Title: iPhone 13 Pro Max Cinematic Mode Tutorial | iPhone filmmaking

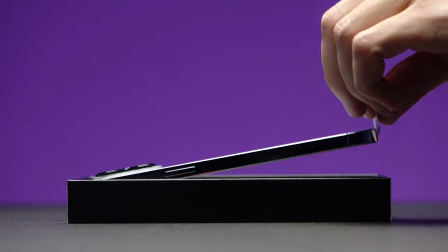What's good guys, my name is Oleg Nikitin and you're watching No Limits On channel from Russia with love and I hope you did enjoy the views of Morocco in this small video.
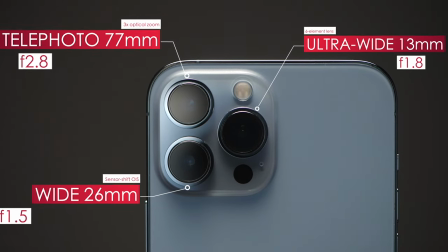So, iPhone 13 Pro and iPhone 13 Pro Max have a new feature called Cinematic Mode, but it has some caveats and limitations.
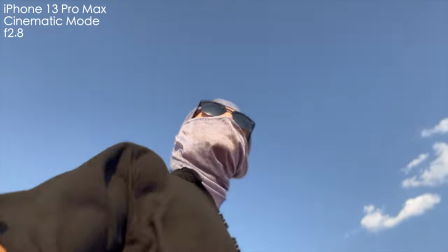And also you can get some cinematic footage without Cinematic Mode, too many cinematic words in one sentence.
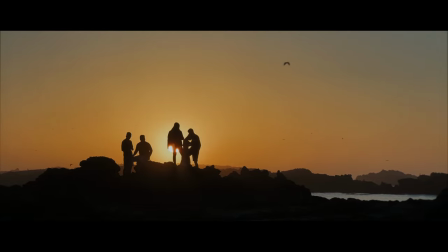So, let's dive into it and break down the techniques I used to create this video. So first, cinematic mode is only 1080p 30fps.
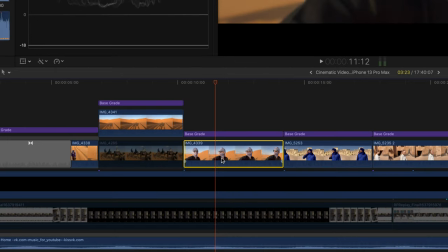That is why I created a 24fps project and set the speed of the clips to 80%, so it matches the 24p, but slowed down.
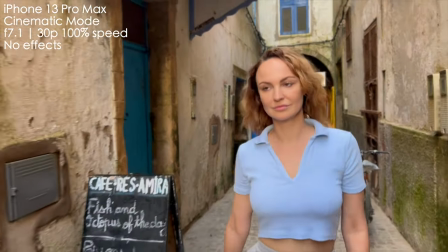24p is subconsciously associated with movies because most of all are shot in 24p.
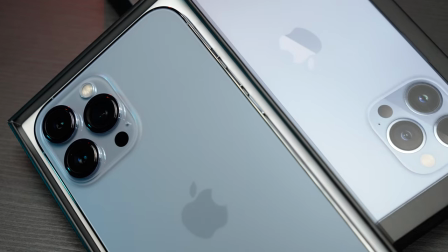Yes, slowing down the footage is not the best way, but at least it works, since we don't have any other frame rates in cinematic mode, at least as for now.
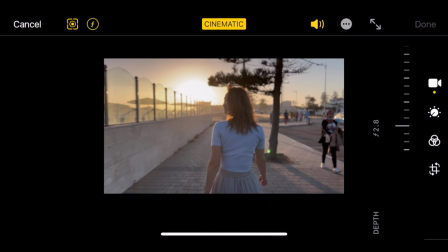The next important thing about cinematic mode is that it looks much better with lower digital f-stops.
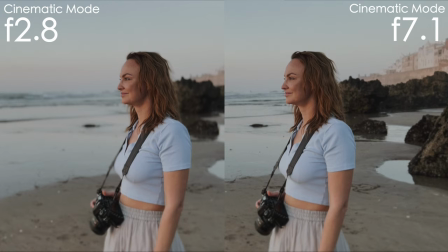Lower f-stop has less artifacts of digital blur and still looks more blurry than using a regular mode, even if you use f7.1 or f8.
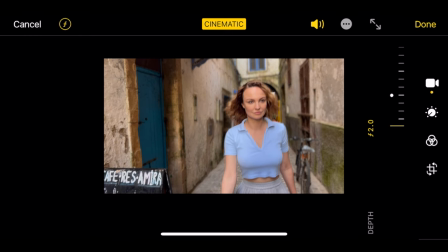So I suggest using f-stops between f5.6 and f11 in cinematic mode for better results.
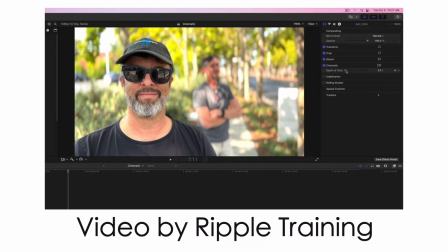By the way, the latest version of Final Cut Pro supports cinematic mode and you can set the focus and choose the f-stop directly in Final Cut. But I use a lot of plugins which wouldn't work with the latest version, so I first tweak the videos on my iPhone 13 Pro Max and then transfer the files to my computer.
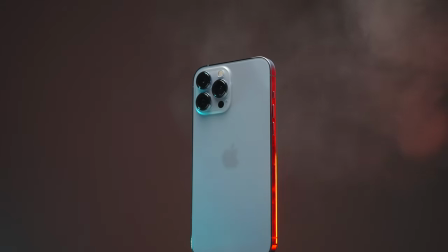Also, we have to consider that there are cases when cinematic modes simply can't detach the object from the background properly.
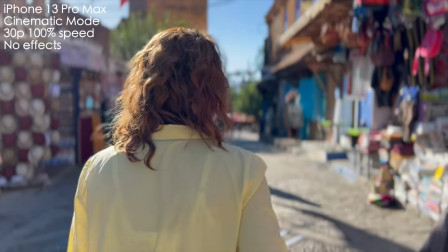For example, it really struggles with detaching hair, like on this shot, or with birds or animals, like on those shots and especially with this dog.
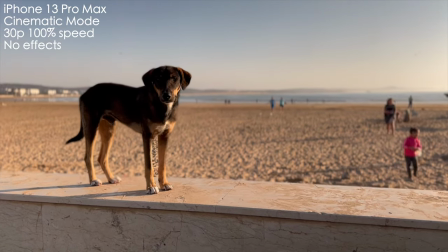Look, we don't have the blur between his legs.
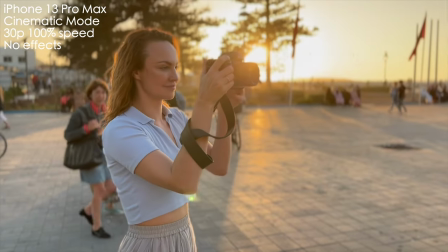So you have to be careful and think about potentially tough objects and be ready not to use certain shots in your final edit.
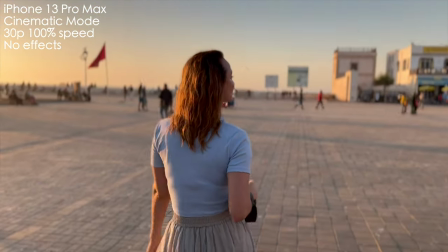Also, cinematic mode uses HDR by default and it's an HLG or hybrid log gamma.
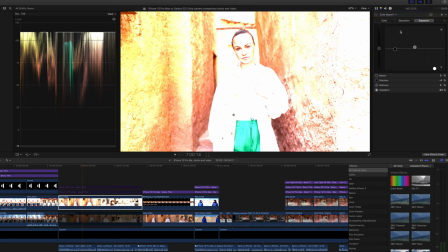So in post you'll have to either work in HDR timeline or, like in my case, pull down the highlights a lot to properly expose.
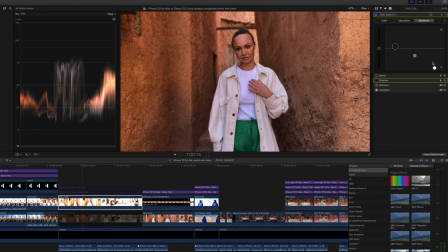That's not the best workflow, but it works for me pretty fine. As you might have noticed, I didn't use cinematic mode entirely in this video.
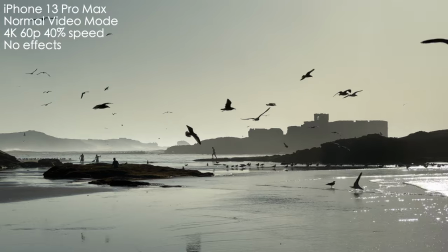I used a lot of 4K60 for slow motion and for shots with deep plane
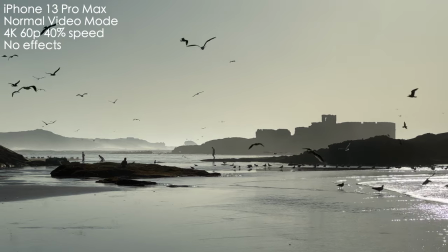of focus where background blur is not needed like on those landscape shots with the seagulls.
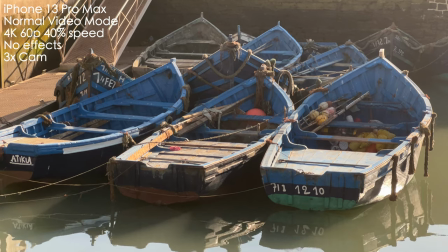So you can also switch to 4K60 in such cases to get better resolution and slow motion.
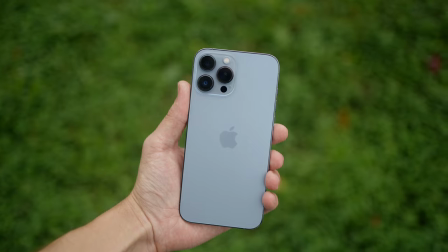After all, the word cinematic, which is highly overused these days,
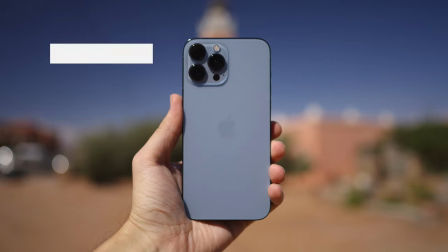is related not only to the background blur we get with big sensor cameras and fast lenses, but also to lighting, composition, frame rate,
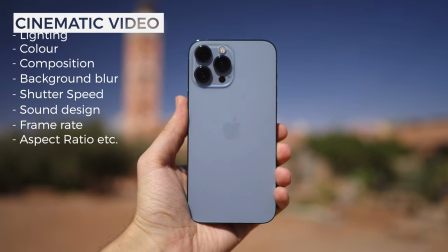color and even aspect ratio.
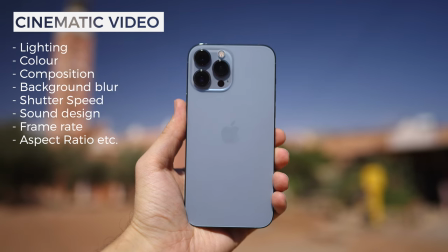It's a combination of factors that we often see in feature films and our brain thinks, wow, that looks like a movie, it's cinematic.
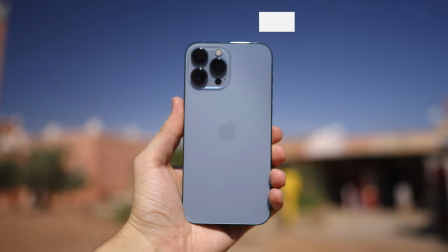So let's have a look at those factors starting with aspect ratio.
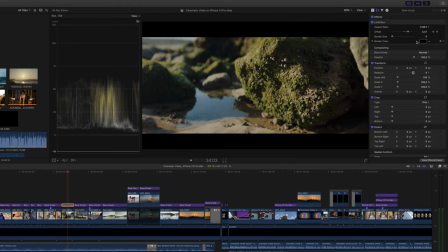I applied a ladder box which cuts the image from top and bottom and makes it 235 to 1 aspect ratio, which we see a lot in widescreen cinema.
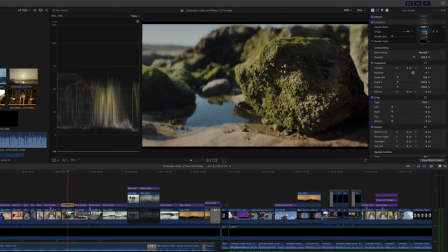It's a pretty well-known and rather overwhelming way of making your footage look more cinematic.
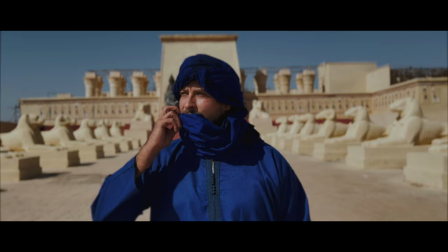Yeah, I know, this word starts to irritate you guys. We already talked about frame rate of 24 fps.
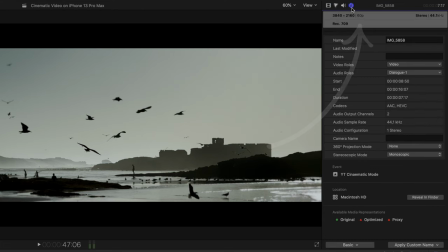By the way, I slowed down 60p footage to 40% to properly play it back at 24 frames per second.
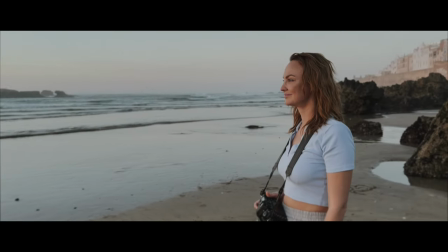Then comes the framing and overall composition.
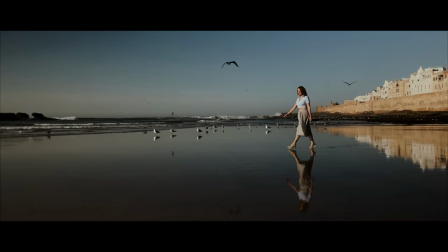As you saw from the video, I used a lot of rules of composition to better draw your attention to the important parts of the image.
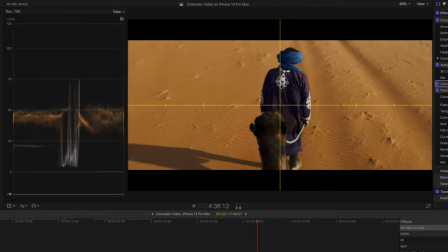First, central composition like in this shot with the camel in the desert,
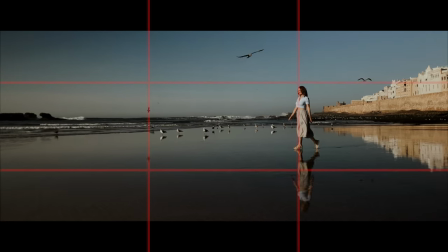the rule of thirds like in those shots with my wife Katyusha and the guys looking at something in the ocean,
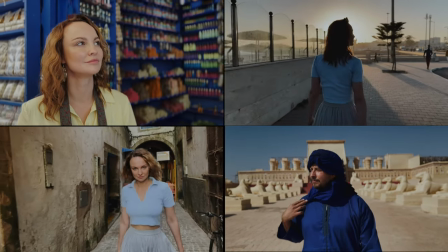also a lot of leading lines like in those shots and
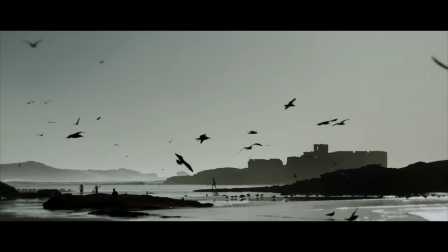finally the sunset lighting which is very soft and beautiful by itself but also provides us with high contrast when we shoot against the sun, so we can clearly see the silhouettes, which is a very popular method of drawing your attention as well.
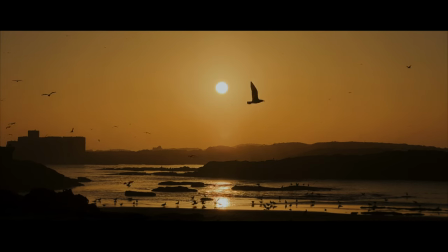Because our eyes immediately define a person or a seagull by looking at it for less than a second.
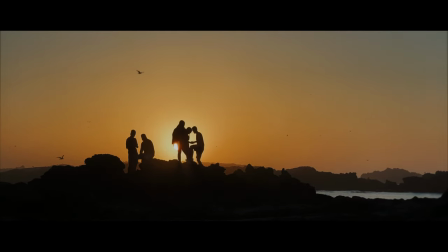To sum up, composition, framing, good lighting and contrast are very powerful tools in creating great shots, even with your iPhone.
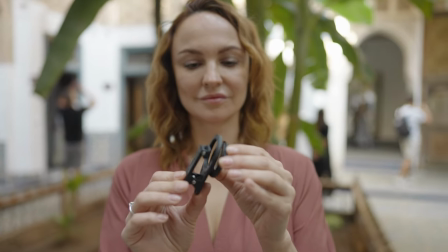One more way of getting the cinematic footage is having the correct shutter speed.
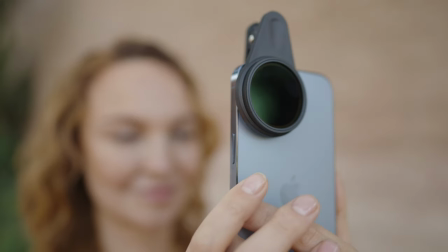So in a couple of shots I was using the ND filters made by Case Company, and I have a big separate review,
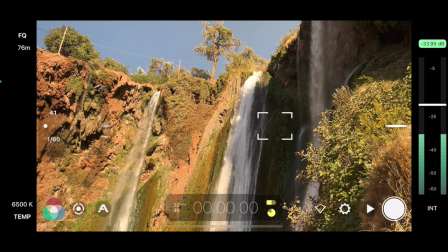and also I was using the Filmic Pro app and setting the correct shutter speed in this app.
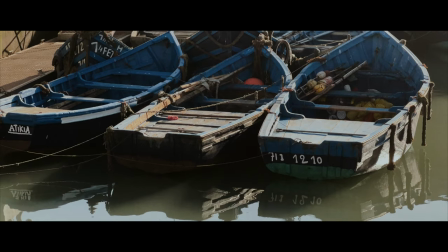But it's not possible in cinematic mode, so I only did it in a couple of shots with 4K60.
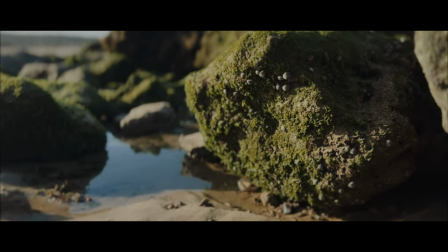Let's move on to color. Cinematic color is a huge topic and I'd say it's very personal.
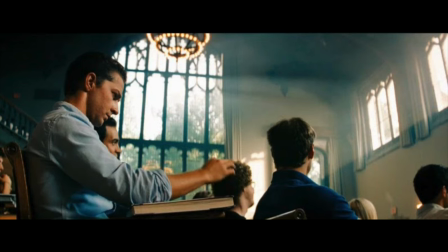For some people, Michael Bay's Transformers Steel and Orange is cinematic.
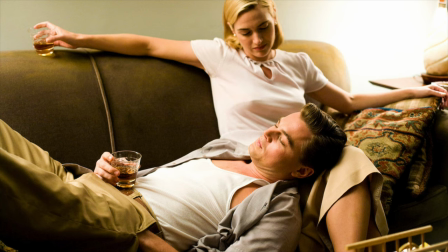For some people, really natural and calm colors like in Sam Mendes' Revolutionary Road are cinematic.
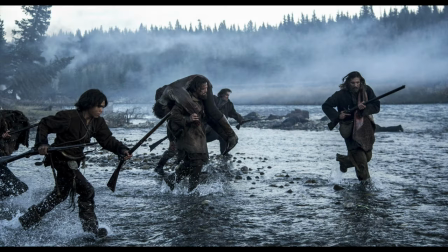Or having cool colors like the Revenant by Alejandro Gonzalez Inorito. In my case, I decided that this color is looking pretty good to me.
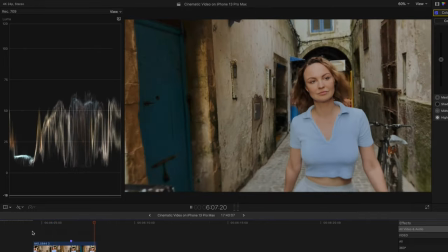I lowered the brightness of highlights to about 75 IRE and also didn't apply too much contrast or saturation.
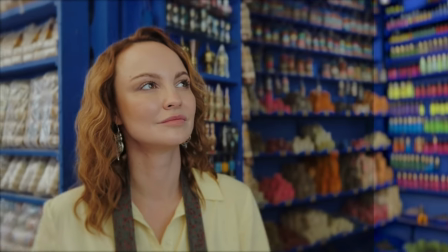Hope you like my color grade. Let me know about it in the comment section below. A few more live hacks.
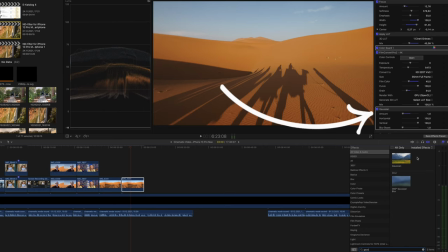Since iPhone's footage is very over sharpened, I apply 1% of Gaussian blur to some shots and to others I applied focus
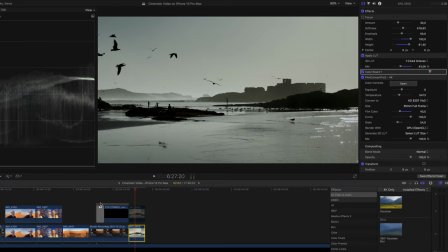effect so the edges of the frame are a little bit blurry and not as sharp indeed.
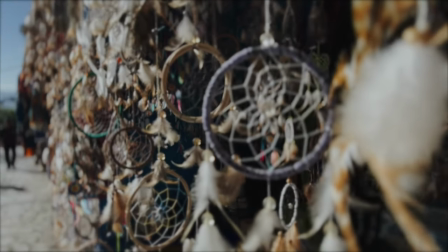Also, I added 50% of 35mm ultra-fine grain using Film Converter plugin,
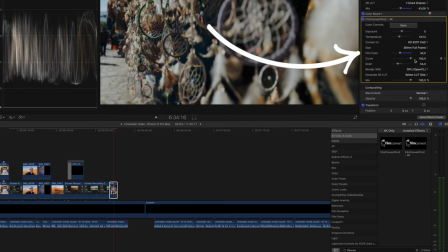because a lot of great movies are shot on film and we are used to certain amounts of film grain and
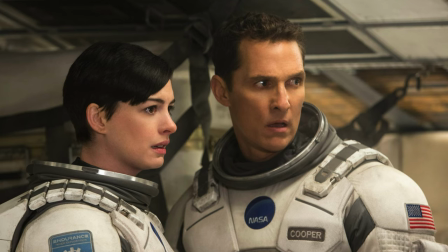associated with good movies like Christopher Nolan's or Quentin Tarantino's for instance.
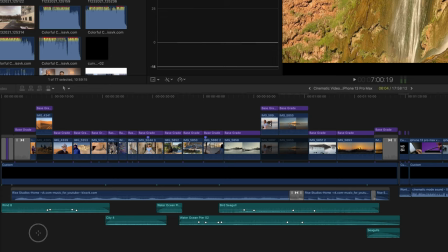And the final touch is sound design.
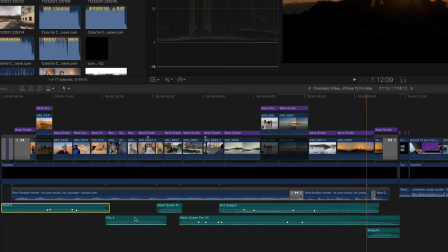It provides you with more immersive experience, I added the sound of windy desert, ocean waves, crowded city and, of course, seagulls.